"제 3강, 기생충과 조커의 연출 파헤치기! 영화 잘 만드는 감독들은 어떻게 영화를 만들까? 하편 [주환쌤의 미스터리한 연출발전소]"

거리에 대한 이야기. 쪼코도 앞에서 머레이랑 얘기를 할 때 그런 얘기를 하거든요. 거리에 따라서 관점에 따라서 유머와 진지함은 항상 바뀐다. 그런 얘기를 해요. 그거는 사실상 세상과 삶에 대한 이야기거든, 그런 게. 여기서 그런 의미가 이 장면 안에서 보여서 되게 좋았어요.
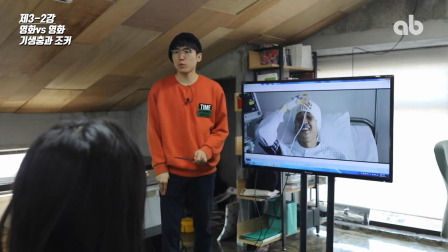그렇고, 그래서 마지막에 어떻게 되냐면 되게 끔찍한 일들이 벌어져요. 아들이 밑에 내려갔는데 아까 머리 찍으면서 모르스보 보내던 밑에 갇혀있던 가정보험원의 남편이 얘를 제압을 하고 얘가 오히려 수석에 맞아가지고 쓰러져. 그리고 그 남편분이 밖으로 나와가지고 막 헤집어놓고 끔찍한 일들을 막 버립니다.
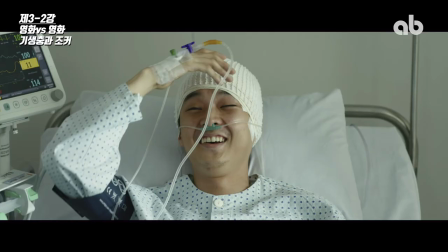그리고 이 친구는 결국에 이렇게 병원에 입원을 하게 되는데 이
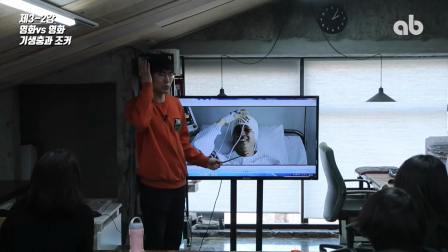친구도 약간 수술을 하고 난 다음에 약간 좀 다쳤는지 계속 웃어요.
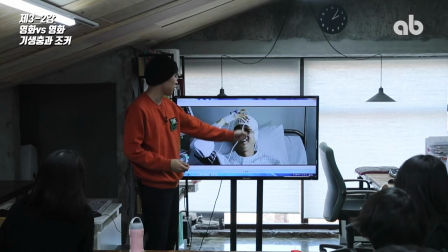엔딩 때 계속 나는 웃음이 나왔다 하면서 계속 웃는 장면이 계속 나와요. 그래서 이게 되게 아까 말했던 초코랑 그것도 비슷하지.
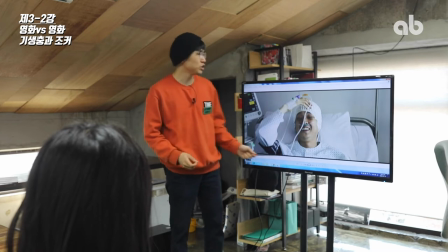또 약간 이 친구가 웃는 이유는 그런 거예요. 지금 내가 이렇게 말도 안 되는 일들을 겪었는데 야 이거 다시 생각해 보니까 진짜 어이없다 하면서 약간 어이없음의 웃음인 거지.
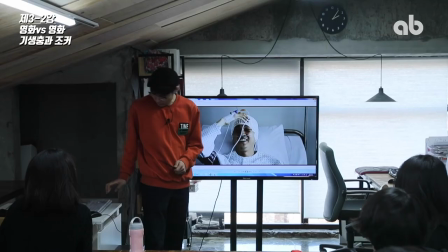약간 좀 진짜 이 세상이 웃기구나 하는 거. 그리고 이거는 조커랑 되게 비슷하죠.
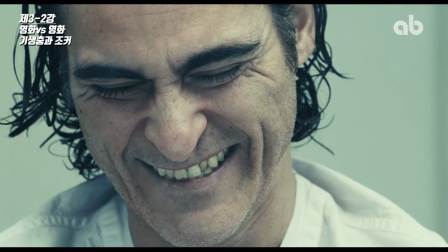그래서 조커도 마지막 직전에 이런 식으로 웃는 장면을 이거는 앞에서 죽이고 난 다음에
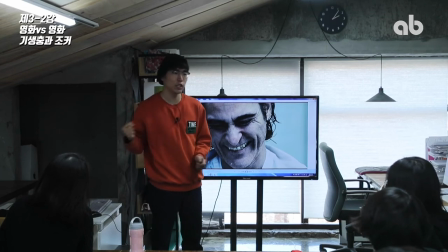토크쇼 진행자 머레이를 죽이고 난 다음에 밖으로 나와서 경찰한테 연행이 되고 그때 고담 시내에서 무슨 일들이
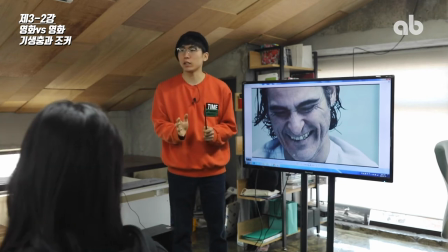벌어지냐면 이 사람들이 하층 계급들이 상층 위쪽 계급들을 향해서 막 어떤 시위를 하고 있는 상태였어요.
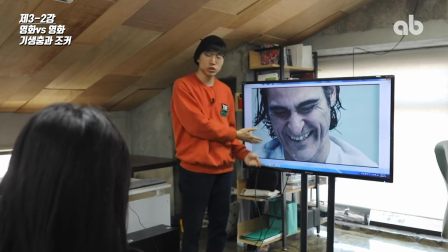근데 이 조커의 행위가 본인은 스스로 의도한 게 아니었는데 언론과 밑에
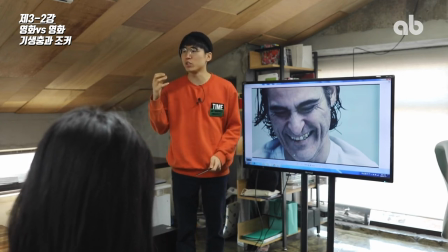있는 하층 계급들이 어떤 그런 의미를 본인들 스스로 부여를 해가지고 이 사람들이 하층 계급의 영웅이 된 거야. 본인 의도가 전혀 아니었음에도 불구하고 그러니까 그것도 코미디지 어떻게 보면은 그래서
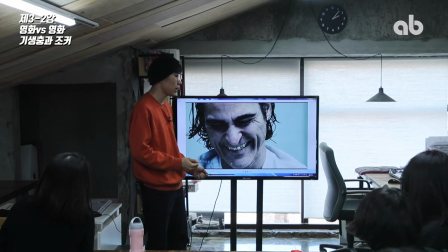그렇게 일이 있고 난 다음에 이야기가 딱 끝나고 에필로그 장면이에요. 지금은 조커가 정신병원 같은 데에 갇혀서 앞에 상담사를 두고서 이야기를 하는 장면인데 맨 처음에 시작한 에필로그 처음 시작할 때의 장면이 이렇게 웃는 클로적으로 시작해요.
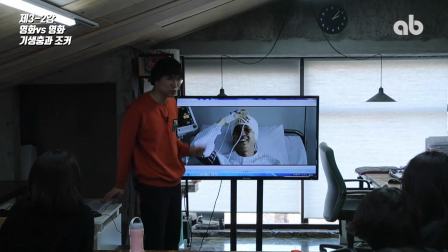여기랑 되게 비슷하지 엄청. 영어가 비슷한 점이 되게 많아.
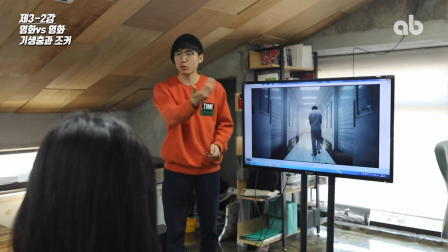그리고 아까 말했던 거리감으로 끔찍한 장면인데도 거리를 둬서 되게 희극적인
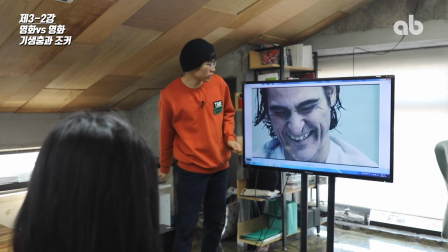장면으로 만드는 얘기를 했었는데 여기에서 이후에 앞에 상담사를 죽인 것 같은 약간 뉘앙스를 풍겨요.
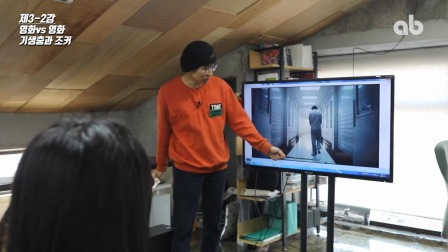실제 죽이는 장면은 안 나오는데 발을 보면은 여긴 잘 안 보이지만은 발바닥에 피가 묻어가지고 빨간 색깔 발자국이 이렇게 탁탁탁탁 하거든? 그러니까 뭐겠어? 그냥 죽였다는 거겠지 뭐.
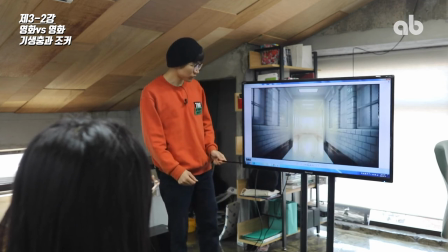여기 가고 맨 마지막 장면이 조커가 어떻게 끝나냐면은 여기 보면은 여기 벽이 이렇게 있고 여기 복도가 이렇게 이렇게 있어요.
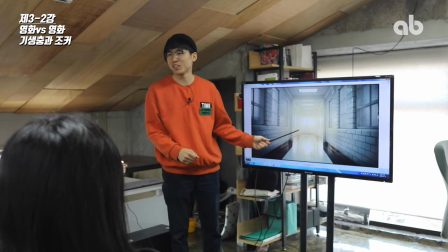그래서 여기서 이 끔찍한 일을 저질렀으니까 이 안에 있는 사람들한테 막 쫓길 거 아니야.
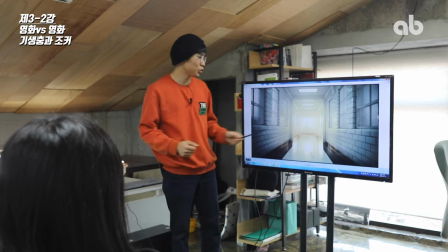안에 있는 관리자나 이런 사람들한테 그래서 쫓겨서 이 벽을
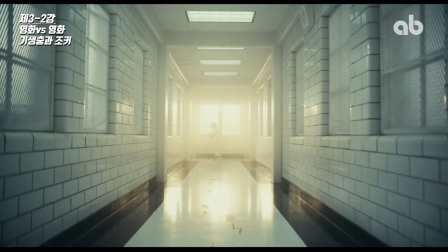두고서 복도 여기를 이렇게 왔다 갔다 뛰어다니는 장면이에요. 루니툰 같은 데 보면 되게 많이 나오죠.
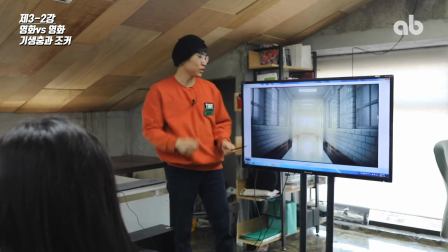문 이렇게 두고서 이렇게 갔다 갔다 갔다 갔다 갔다 갔다. 되게 코믹한 뉘앙스로 나와요, 이 장면이. 사실 되게 무섭고 끔찍한 장면인데, 그치? 거기에서 우리가 느끼는 어떤 감정은 굉장히 복잡해, 복잡 미묘해지는 거지.
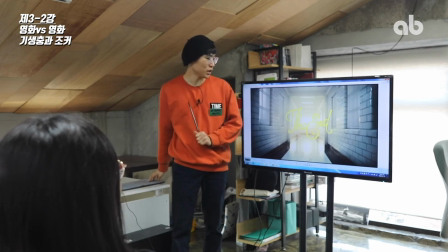그럴 때. 그리고 The End 하고 나옵니다. 이 The End 이것도 되게 희극적이지? 옛날 코미디 영화에 나오는 그런 폰트라고 해요. 자 그러면은 기생충의 엔딩까지 마지막에 보겠습니다. 기생충도 엔딩에서 진짜 끔찍한 장면인데 진짜 끔찍한 영화고 끔찍한데 마지막까지도 계속 어떤 희극적인 요소와 블랙 코미디적인 그런 거를 계속 넣어요. 그런 메시지를, 의미를.